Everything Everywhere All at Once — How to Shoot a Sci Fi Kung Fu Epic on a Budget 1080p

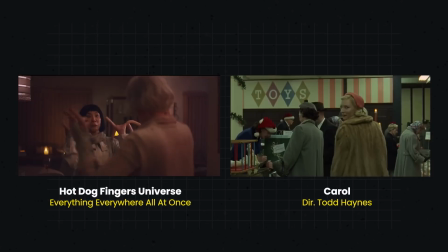(4:08)
The Hot Dog Fingers universe was inspired by Carol.
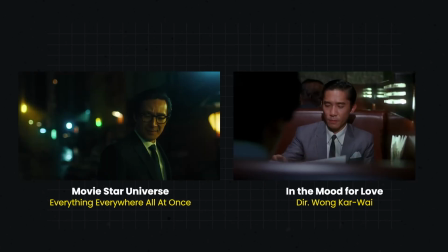(4:12)
And the movie star sequence used green as a nod to Wong Kar-wai and In the Mood for Love.
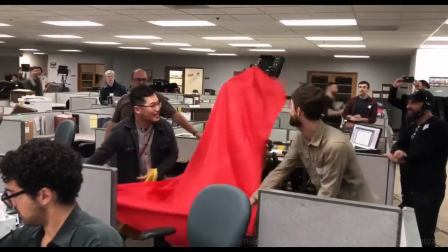(4:21)
Beyond color, the camera and lenses used also played a role.
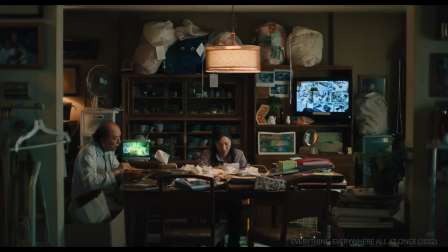(4:25)
Seipel shot on an Alexa Mini and primarily used Zeiss Superspeed lenses for the normal verse.
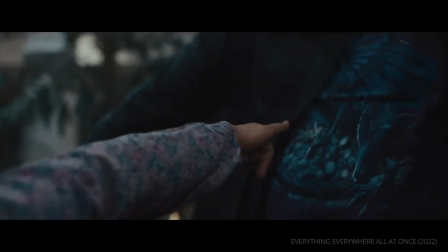(4:34)
For action scenes, however, he shifted over to Hawk anamorphics.
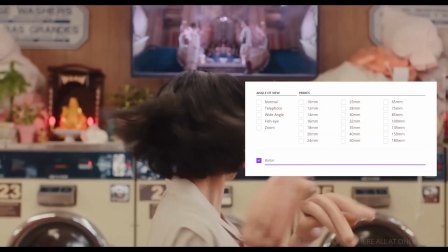(4:43)
The hot dog hand scenes utilized Baltar lenses. The Wong Kar-wai scenes were shot with Canon K35s.
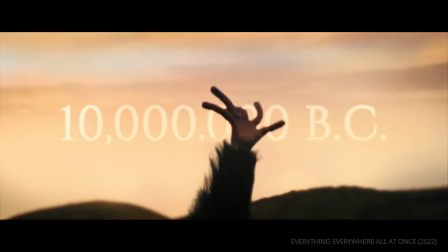(4:53)
And the ode to Kubrick's 2001 used Todd AO vintage lenses.
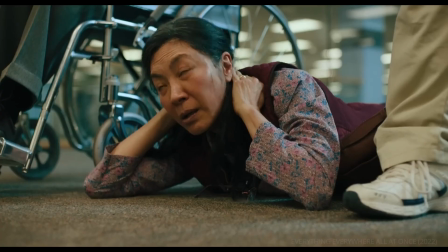(4:59)
Another way they mark these jumps through time and space is by changing aspect ratios.
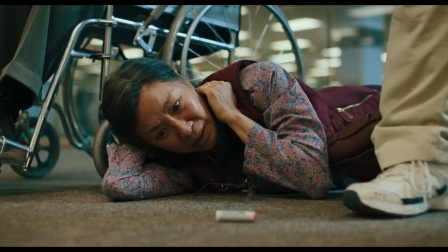(5:05)
An early shift happens here when Evelyn's normal world, which is presented as
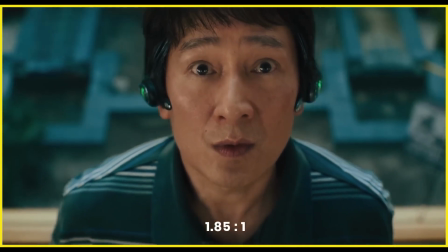(5:12)
1:85:1, suddenly shifts into an action film and a wider 2:39:1 frame.
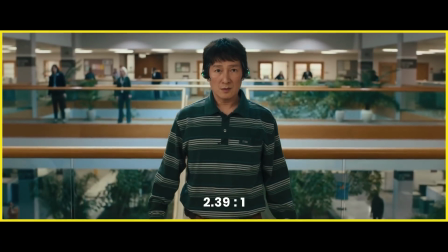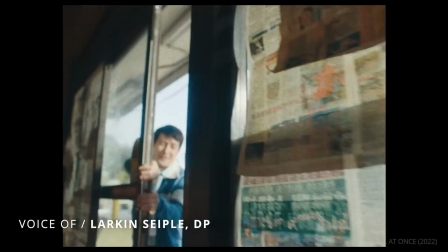(5:23)
All the flashbacks are actually 4:3 in the film.
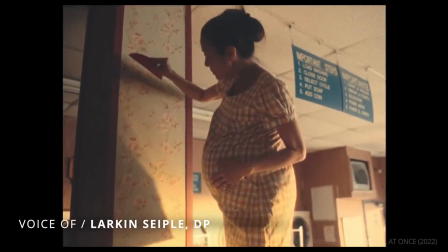(5:27)
We wanted every time you saw a flashback to know that if it's 4:3, it means it's happened in the past, or it's different.
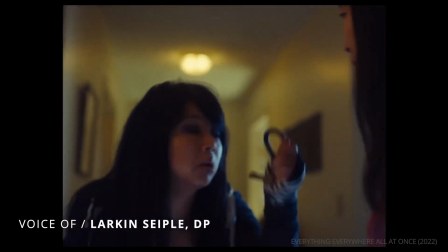(5:34)
Something's different than that. It should feel kind of more vintage in a way.
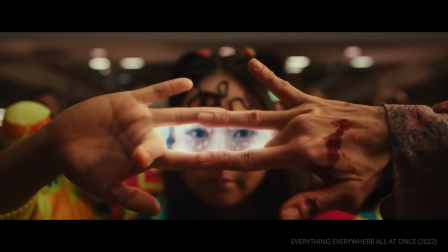(5:38)
Thus, the Daniels were able to create a wide variety of universes by simply adhering to different visual languages.
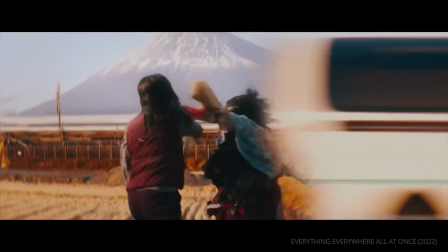(5:45) Someone call security!
And even though the imagery is full of spectacle, the team actually relied heavily on a number of practical effects.
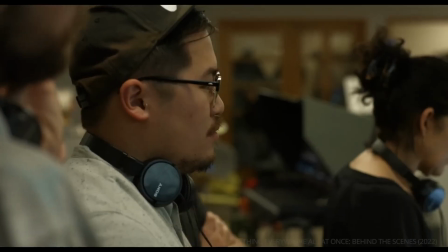(5:55)
From the beginning, the Daniels understood that they had their work cut out for them.
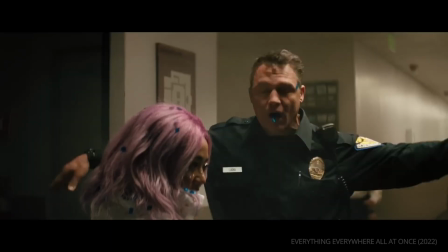(6:00)
The script called for a plethora of diverse visual effects, and they couldn't afford to have it all done as CGI.
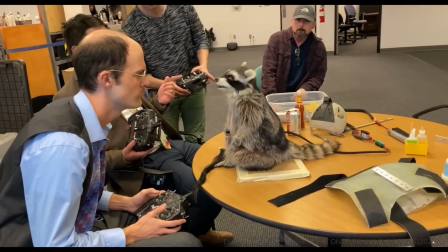(6:08)
This meant using a lot of practicals, including a talking raccoon.
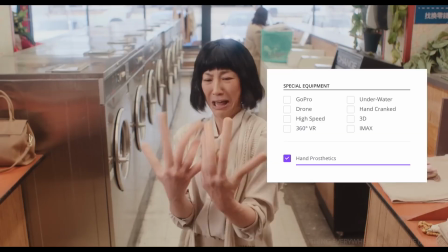(6:13) Now we're cooking.
And those wonderful hot dog hands. But the Daniels didn't see their reliance on practicals as a handicap.
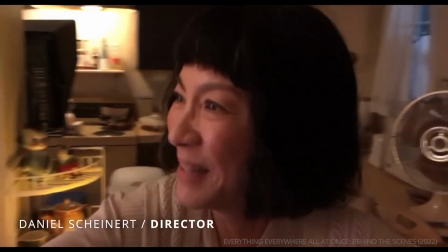(6:22)
There's something about things like that being 100% practical that just makes shooting it so fun and makes it so much easier because the actors know exactly what they're reacting to.
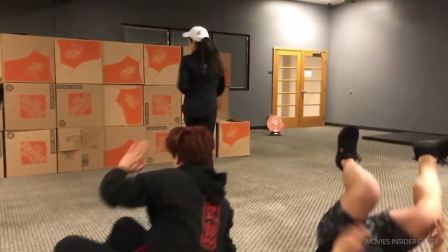(6:34)
The preference for doing it for real carried over to the fight scenes.
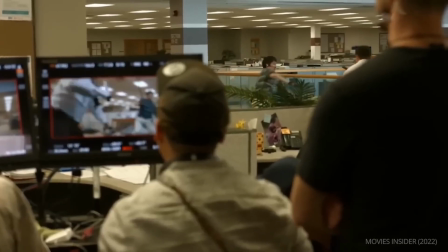(6:38)
Whenever possible, the Daniels had their actors perform all of their own stunts, even during the complex martial arts scenes.
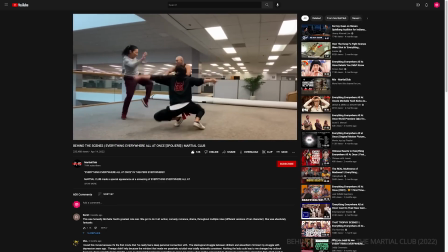(6:47)
To choreograph the action, the Daniels brought in YouTubers, the Martial Club, who trained the actors through fights that were both exciting and amusing.
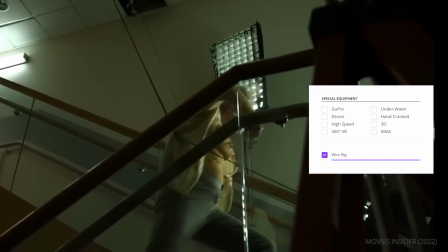(7:00)
They also relied on wire work, another mainstay in Hong Kong martial arts films.
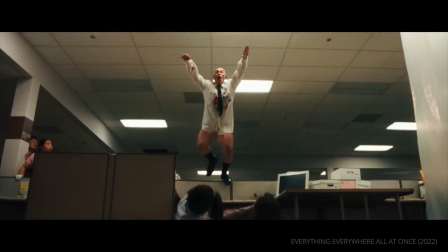(7:09)
Using wires allowed the Daniels to create epic movements with minimal post-production work to simply remove the wires.
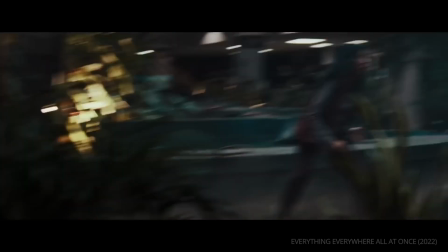(7:21)
These tricks allowed the Daniels to wow the audience without bloating their budget.
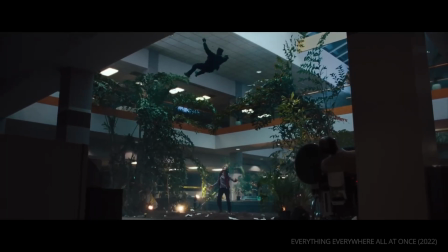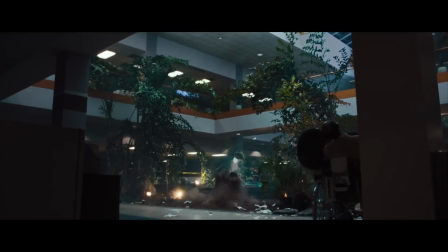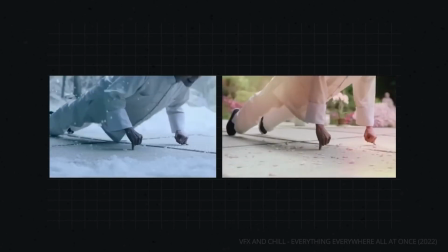(7:36)
Sometimes, however, they needed a little help from post-production, and with their limited budget, they relied on DIY VFX.
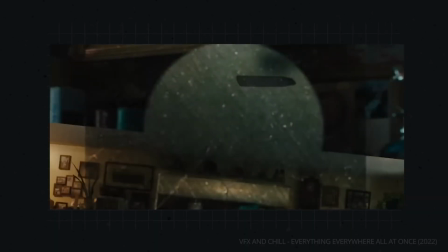(7:48)
Everything Everywhere All at Once has hundreds of VFX shots.
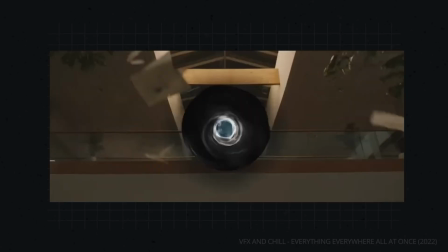(7:53)
But to keep their budget low and to retain creative control, they decided to hire a small group of filmmaker friends to handle the job.
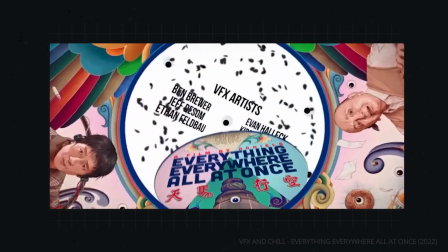(8:01)
Their team consisted of just 7 people.
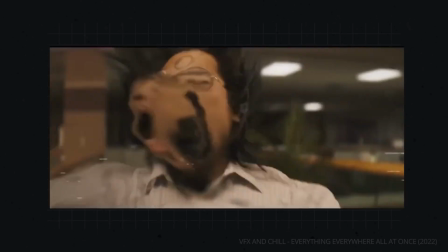(8:06)
A group that learned VFX through YouTube and had been enhancing their skills over the past decade.
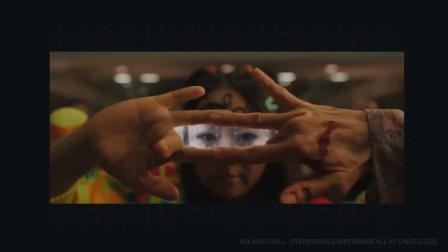(8:13)
Together, this skeleton crew handled the bulk of over 500 VFX shots.
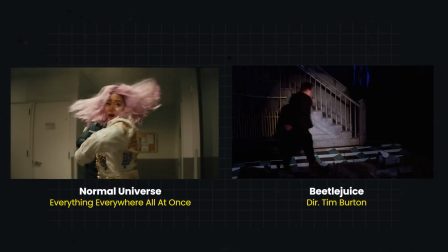(8:19)
According to VFX supervisor Zach Stoltz, the aesthetic was more akin to effects that could have been done in the 80s.
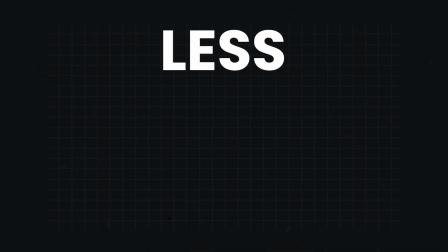(8:25)
As the Daniels put it, less Marvel, more Ghostbusters.
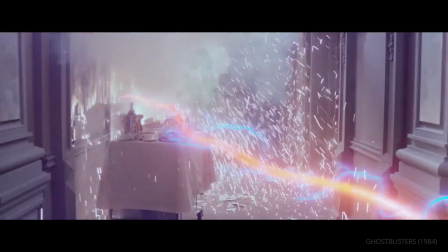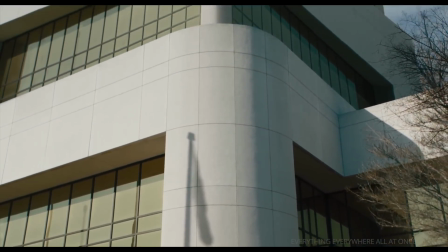(8:36)
One such low-tech effect can be seen in this shot. Everything above the first floor of the IRS building is a matte painting.
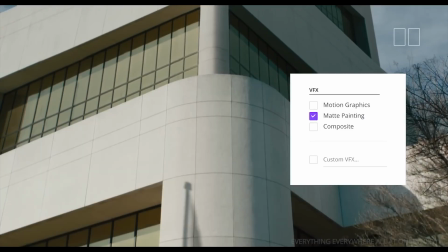(8:44)
What normally would have been done expensively as a 3D asset was done cheaply as a 2D matte in Photoshop.
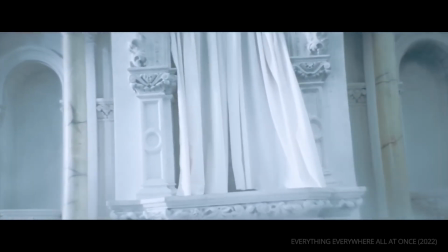(8:52)
The most involved effect shot was the bagel, as Stoltz explains.
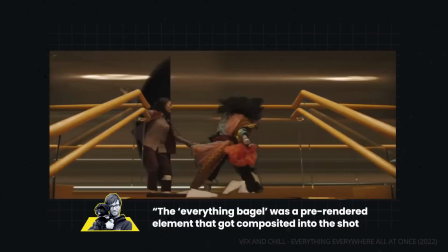(8:57)
The Everything Bagel was a pre-rendered element that got composited into the shot with a bunch of 2D effects layered over the top of it.
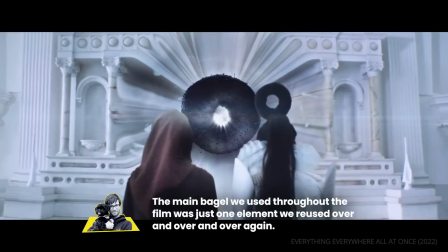(9:05)
The main bagel we used throughout the film was just one element we reused over and over and over again.
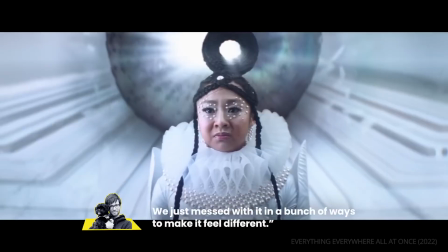(9:12)
We just messed with it in a bunch of ways to make it feel different.
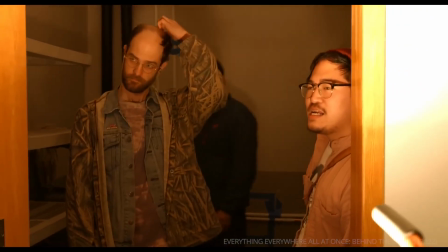(9:20)
The Daniels themselves were very involved in the digital effects process.
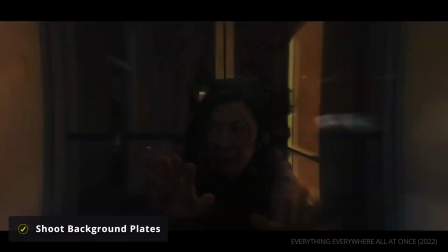(9:24)
Daniel Kwan shot the background footage for when Evelyn gets sucked through a portal. I actually got just like a little camera, like a little pocket camera that shoots 4K,
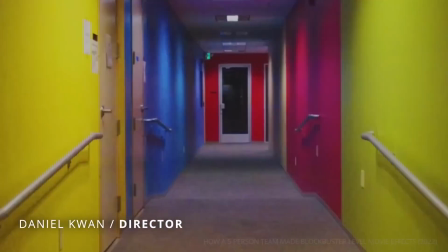(9:34)
and just like everywhere I went, I would just kind of walk around and just film streets. Like this shot of New York was just me going through New York. The camera had like shutter angle and shutter speed settings, so I just made it super blurry.
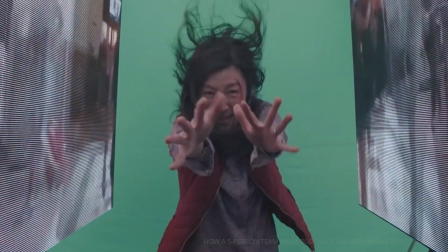(9:47)
The team then displayed that footage on LED panels so that the lighting on Michelle Yeoh's face matched.
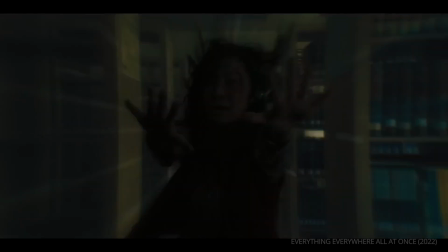(9:54)
The result is a captivating moment that looks just as good as anything that cost 10 times as much.
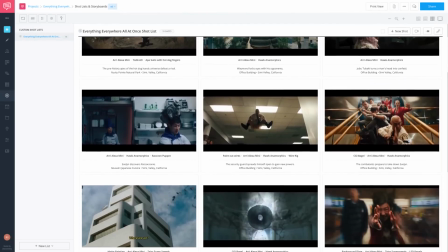(10:02)
By maximizing their sets and locations and doing things practically, using a variety of cinematography techniques,
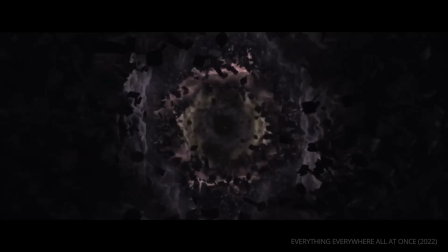(10:08)
and only using CGI when absolutely necessary, the Daniels were able to create a beautiful-looking sci-fi film on a budget.
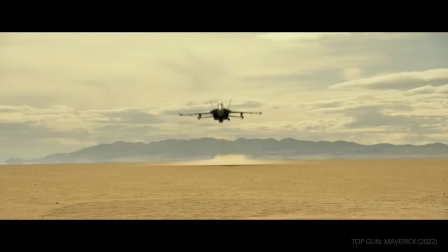(10:17)
What scene or film should we cover next? Let us know in the comments.
Great.
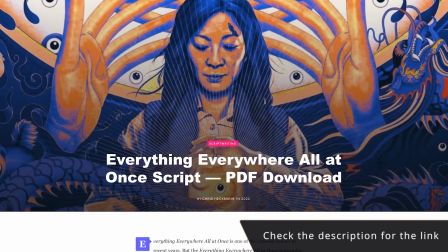(10:22) There's another great.
In the description, you'll find a link to the Studio Binder blog, where we break down an early draft of the script that would have starred Jackie Chan.
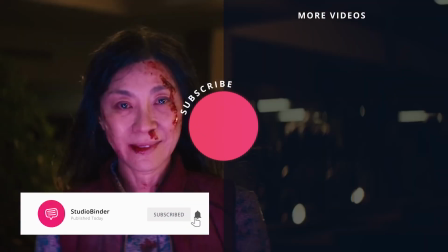(10:32)
Subscribe to our channel for more filmmaking analysis. We'll see you around the multiverse.